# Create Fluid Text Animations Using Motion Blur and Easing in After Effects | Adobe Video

With some animations, you might notice that the movement doesn't look quite natural, or maybe it looks jerky.
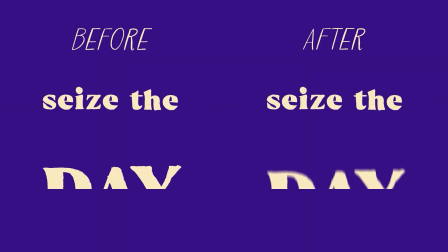(0:05)
I'm Sarah, and in this tutorial I'll show you a few simple ways to smooth out your text animations so they glide across the screen.
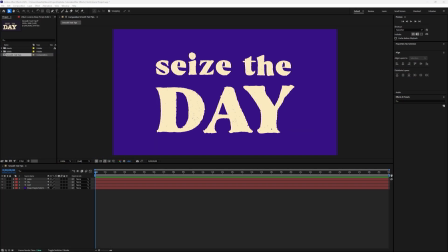(0:12)
The first thing we want to do is create our text layers and place them in the composition at their final location, where we want them to be at the end of the animation. If you want more information on how to get started with this, check out my tutorial, Adding Text to a Composition. Your text placement is completely up to your own artistic expression,
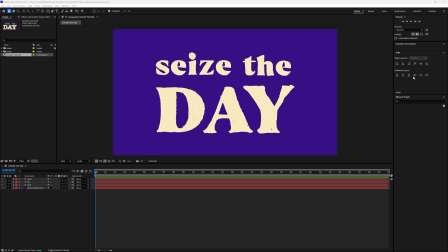(0:31)
but if you would like to make sure the layers are aligned with each other, you can easily do that using the Align panel. Simply select two layers and choose the Align button that corresponds to how you want them to look.
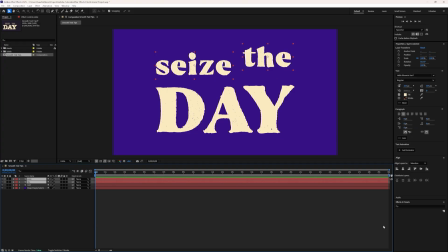(0:43)
For example, I want these two layers here to be aligned with each other. With both of them selected, we can choose the Align Vertically button to make them even. Now that we have our text laid out, we're ready to work on our animation.
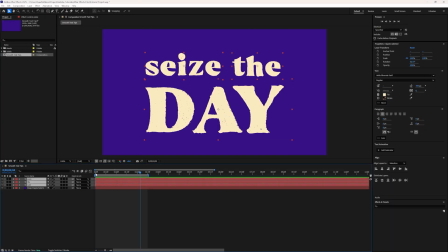(0:57)
The first thing we're going to do is create position keyframes for the current position of these layers by selecting the stopwatch in the properties panel. Once we've done that, we'll move to the beginning of the timeline and create three more keyframes by selecting the diamond.
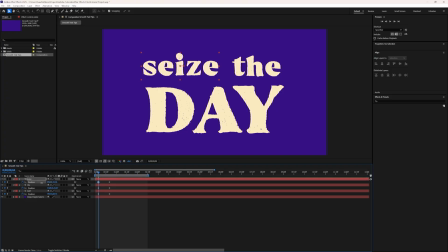(1:12)
With the current time indicator, or CTI, lined up with the first keyframes,
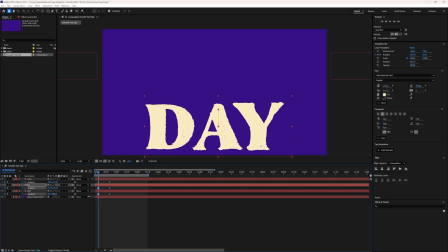(1:17)
we're going to play with the position value until the text layers are all off screen, in the direction from which we want them to animate.
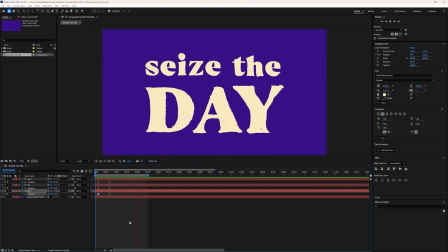(1:24)
Now we'll take these and stagger them by dragging them in the timeline so that each one will come on at a different time. We want the keyframes to be fairly close together for quick movement. After some adjustments to get the timing where we want it, we have a perfectly nice text animation.
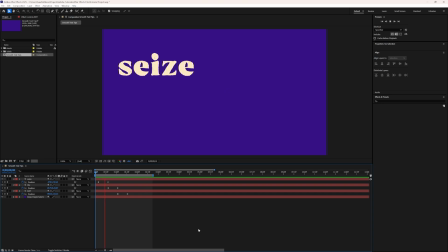(1:41)
But we can still make it look smoother than this. Let's turn on motion blur.
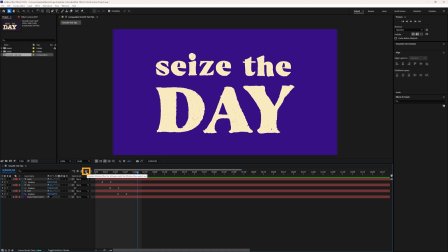(1:46)
We'll go to the top of the composition panel and enable motion blur for the composition. Then we'll select all the text layers and turn on the Motion Blur toggle. If you don't see this option, select Toggle Switches and Modes at the bottom of the layer panel to make it appear.
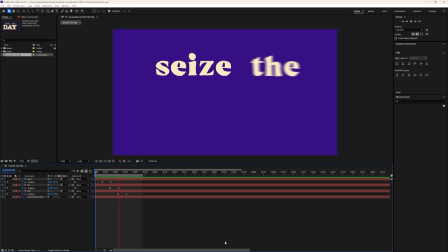(2:04)
Now when we preview the animation, we can see the blur effect in action.
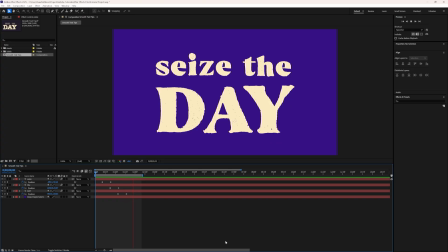(2:08)
One more thing we can do to make this animation even smoother is enable easing on the keyframes.
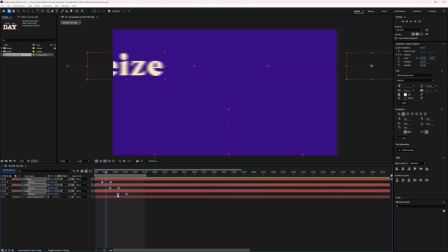(2:14)
To do this, select and drag to highlight all the keyframes. Right-click one of the keyframes and go down to the Keyframe Assistant option. In this menu, we'll select Easy Ease. We can also use the F9 shortcut with the keyframes highlighted to enable this setting.
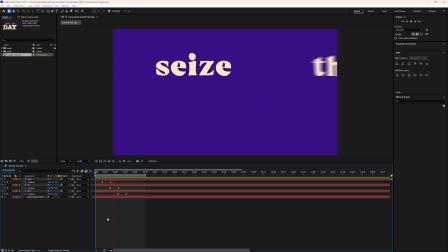(2:31)
The effect is subtle, but this makes the animation smoother, letting the layer naturally slow to a stop at the final position instead of stopping abruptly. I think our final product looks much more polished than where we started, and it would look great in any motion graphic. Keep these tips in mind when you're working on your own projects. Happy animating!